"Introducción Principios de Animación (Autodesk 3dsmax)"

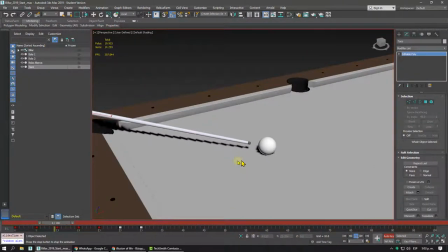(24:44)
Primer impulso y luego va midiendo y midiendo. Bueno, ok. Sin embargo, eso no es lo único que tenemos que tener en cuenta a la hora de hacer animación. Sabemos que podemos llevar un objeto a un lado y al otro, pero aquí es donde entra uno de los primeros principios de animación que les mencionaba ahora en la presentación, que
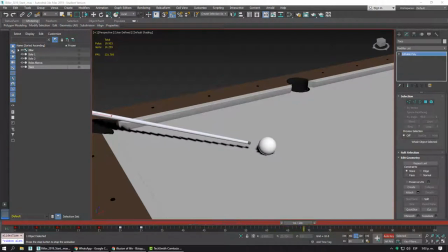(25:04)
es el tema del ritmo, el ritmo y el compás.
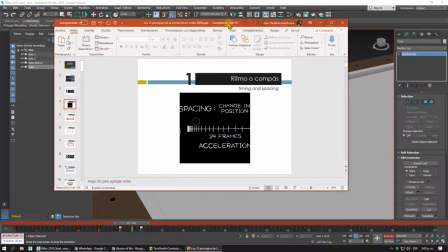(25:07)
En este caso, pues estaríamos hablando del timing and spacing, que es tratar de darle la velocidad adecuada que requiere el movimiento.
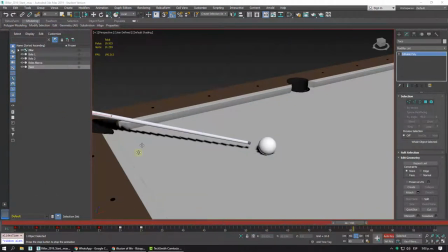(25:15)
En este caso, yo considero que pues puede que se esté alejando con una velocidad adecuada, pero al medir está haciéndolo muy rápido.
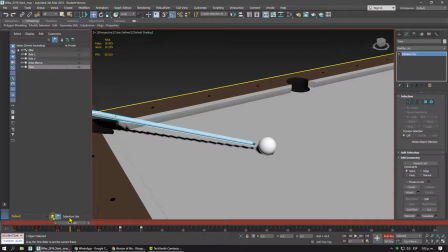(25:24)
Entonces, para eso vamos a implementar una nueva herramienta que incluso la había mencionado en el video anterior, y es que yo puedo subrayar todas las claves y las puedo redistribuir en la línea de tiempo. Aquí me estoy gastando un segundo para hacer todos esos movimientos. Recordemos que cada 30 se ejecuta solo un segundo.
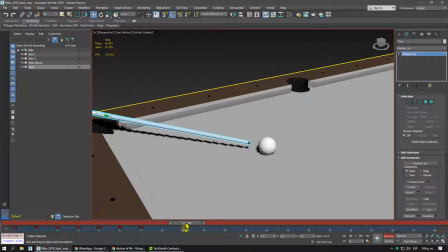(25:43)
Entonces, para poder trabajar el tema del timing o el ritmo, en este caso, en las claves que ya están hechas, lo que intuitivamente podríamos hacer sería tratar de
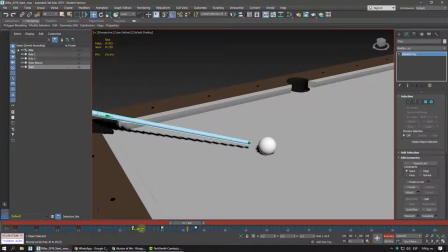(25:56)
redistribuirlas, es decir, separarlas entre sí para que haya mayor espacio entre ellas y por lo tanto el movimiento sea más lento. Pero miren que es un trabajo tedioso, moverlas uno a uno es un trabajo complicado, o pues por lo menos nos puede quitar mucho tiempo. Entonces, lo que yo voy a hacer es darle clic derecho aquí en la línea de tiempo.
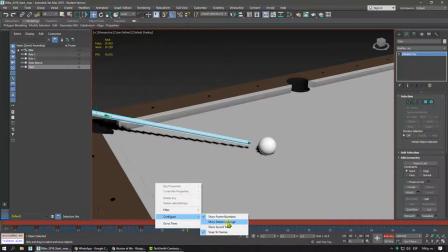(26:16)
Voy a entrar en configuración y voy a activar una opción que viene oculta que se llama Show Selection Range.
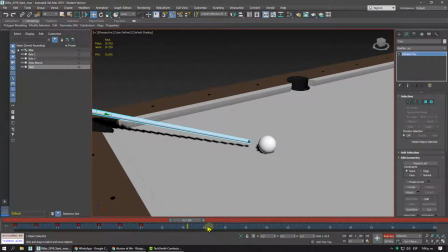(26:23)
Ahí la activo y se expande un poco la línea de tiempo. ¿Eso qué significa? Que cuando yo haga una región sobre varias claves, ya me va a aparecer una banda o una franja que me puede ayudar a redistribuir todas las claves como una escala. Miren, como si estuviera escalando el tiempo.
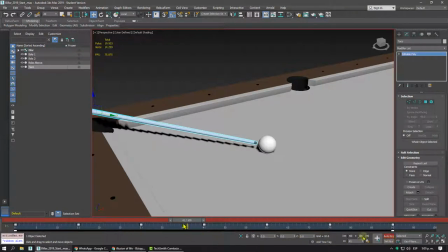(26:40)
Entonces, en este caso le voy a decir, no, no te vas a gastar tan pocos cuadros, sino que haciendo eso te vas a demorar 3 segundos. Miren que me fui hasta el 90 y vamos a darle play. De hecho, ahí ya se ve un poco más real.
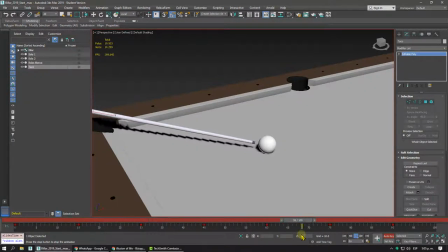(26:57)
El primer acercamiento lo hace rápido, pero los otros ya los hacen más naturales. Incluso uno podría llegar al punto de decir, no, pero es que en la mitad hizo dos muy rápidos y luego hizo unos
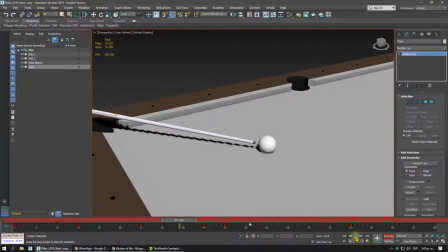(27:13)
más lentos. Entonces podríamos mirar cómo varía eso, de esa manera. Entonces digamos que ya va a dar el último golpe. Yo diría que ya va a dar el último golpe, ya midió, ya va a dar el golpe. En este, después del 80, quisiera dar el golpe, pero miren lo que pasa en el 80.
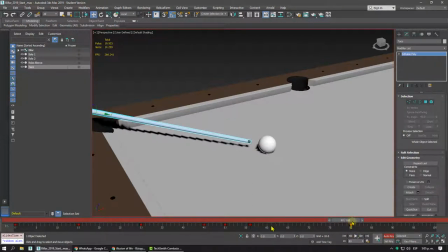(27:34)
Se devuelve, pero se devuelve la misma distancia que se estaba devolviendo para medir en dónde golpeaba. Yo lo que voy a hacer es siempre pararme con el botón de autoquí encendido sobre la clave que quiero corregir.
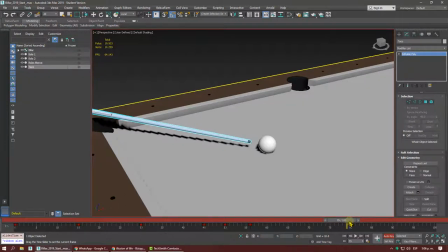(27:48)
Si yo me paro por accidente en un cuadro después, un cuadro antes, lo que se está haciendo es una clave nueva.
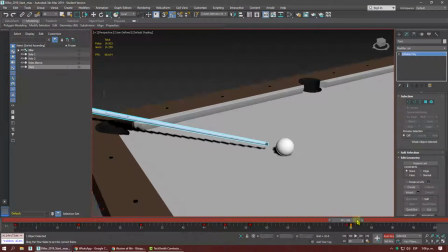(27:54)
Entonces ahí se va a ver un brinco feo. Entonces siempre que quieran sobreescribir una clave, se paran sobre ella y se van y lo llevan mucho más atrás.
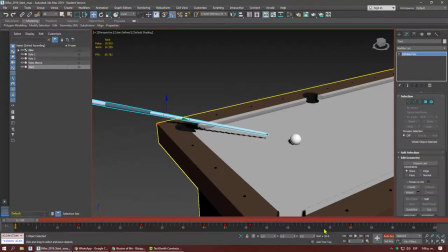(28:03)
Digamos acá, el sujeto cogió mucho impulso porque se viene el golpe. Ahí está la anticipación. Digamos que a mí no me convence pues ese cambio que le hice. Lo voy a reestructurar aquí un poco.
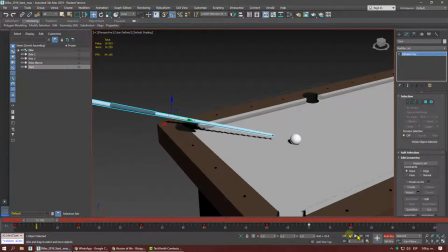(28:22)
Vamos a ver. Esto es ajustar el timing de las animaciones. Ahí sí ya va a golpear. De hecho, incluso le puedo dejar este poco espacio porque lo hizo con violencia, con agresividad, porque ya está la determinación. Y ahora sí, el golpe.
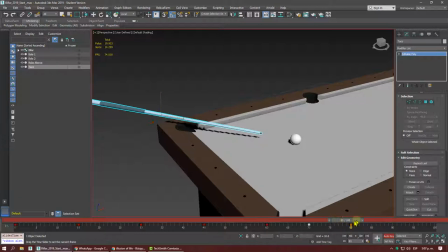(28:41)
El golpe básicamente, como es rápido, no debería separarme mucho de la última posición que fue donde se alejó. Entonces, si lo hago por allá lejos, pues el golpe va a ser despacio.